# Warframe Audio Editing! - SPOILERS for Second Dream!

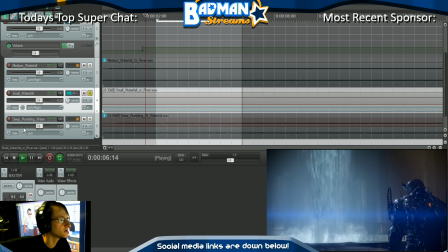That'd be something you'd have to look up. Alright.
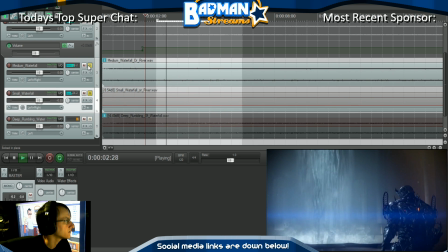So let's hear this with this. Maybe a little bit louder.
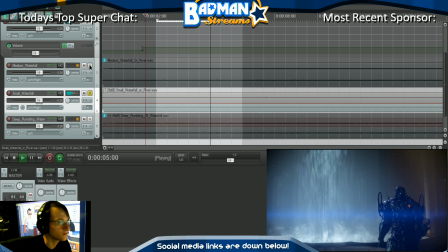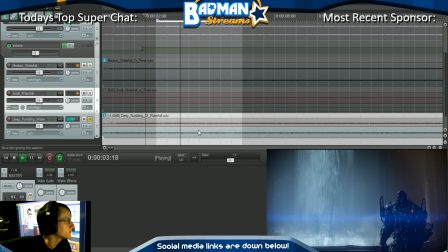Okay, let's solo this. This is just like a deep rumble.
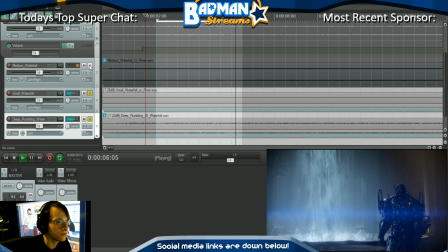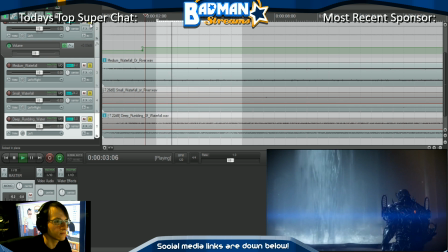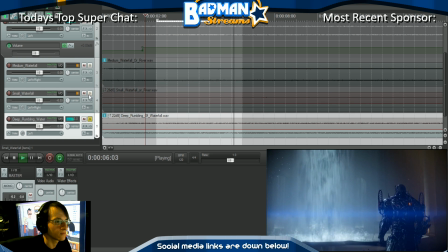Alright.
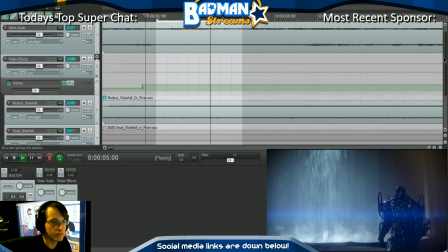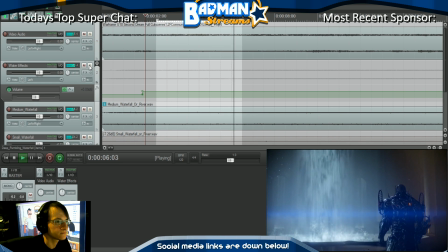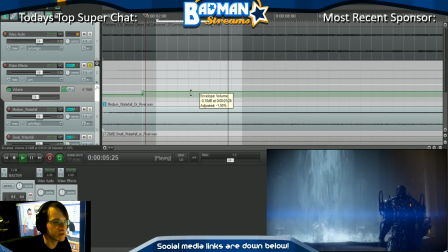Let's bring this whole thing down a bit.
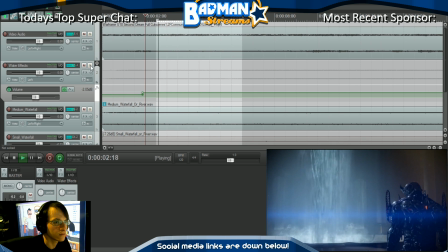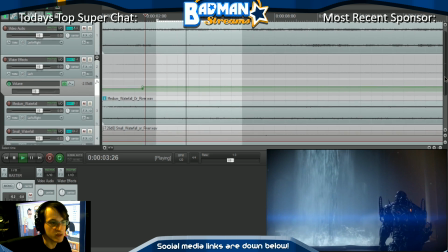I still think the medium stream's a little bit too loud.
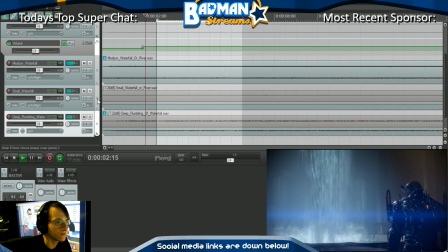No, the small stream. Yeah, maybe this is a little bit too loud.
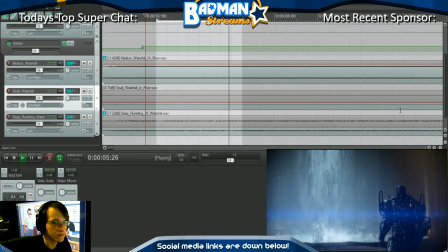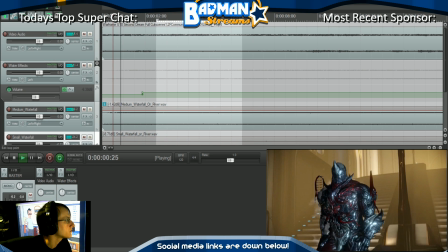Bring this down just a little bit more. This needs to be like super ambient.
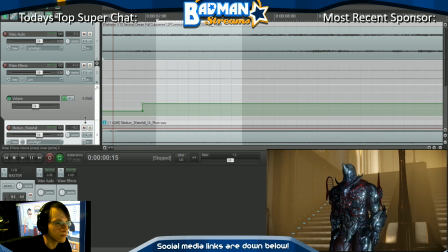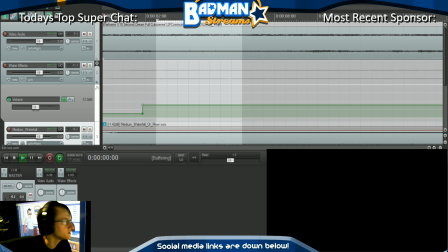Because he's walking in.
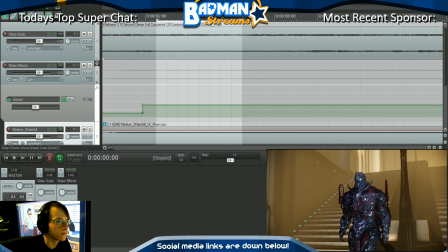Let's do more of a... Oh, God, no. Let's do more of a...
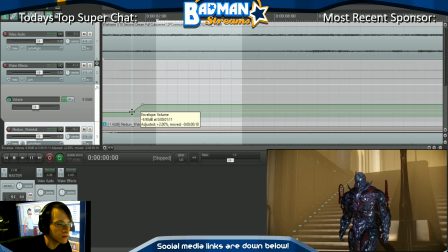Let's do more of a fade in. So it's not as snappy. Let's drag this over a little bit more.
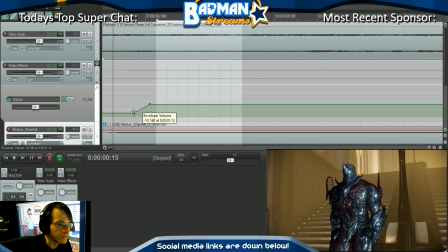No, wait. Yeah, something like that. You either found your channel through your original Crash to Insanity review or through the collab review with Stimpy, one of those two.
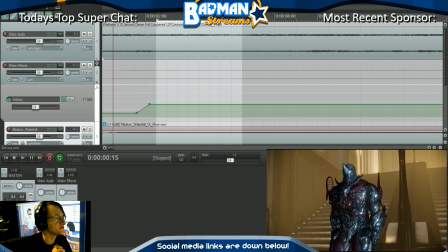Those are both great videos. Can you make video game reviews using a phone? I've made my first couple of videos using a phone. I mean, I had a computer as well, like to edit the videos, that's for sure.
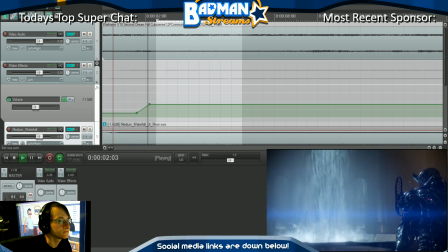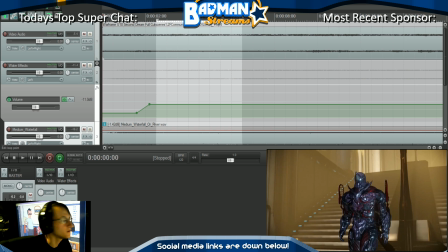Alrighty. Yeah, that's nice. That's a nice transition between scenes instead of a straight jump cut. Much better. What laptop do you recommend? It depends on how much you're willing to spend.
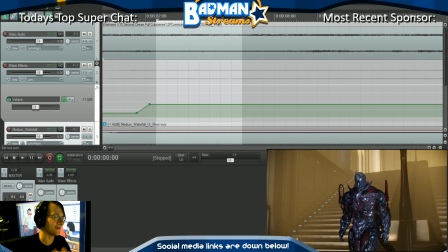I mean, you could get away with like a $800 laptop or like a $600 laptop. And it depends like what you're editing. It really depends what you're working on. Something like high intensity, like requiring a lot of special effects and stuff, you're going to want a good quality computer.
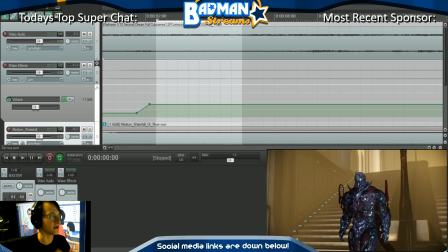And if you do want to play video games on it, I would recommend getting like a good computer with like, you're looking at a Intel, like, I think it is, your budget's $600, then I'd say get a $600 computer if that's your budget.
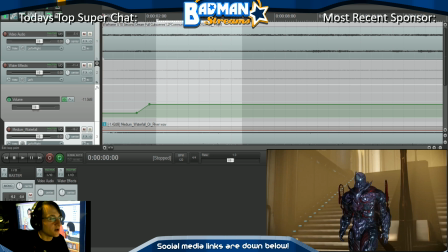Either that or save up or ask for Christmas or whatever.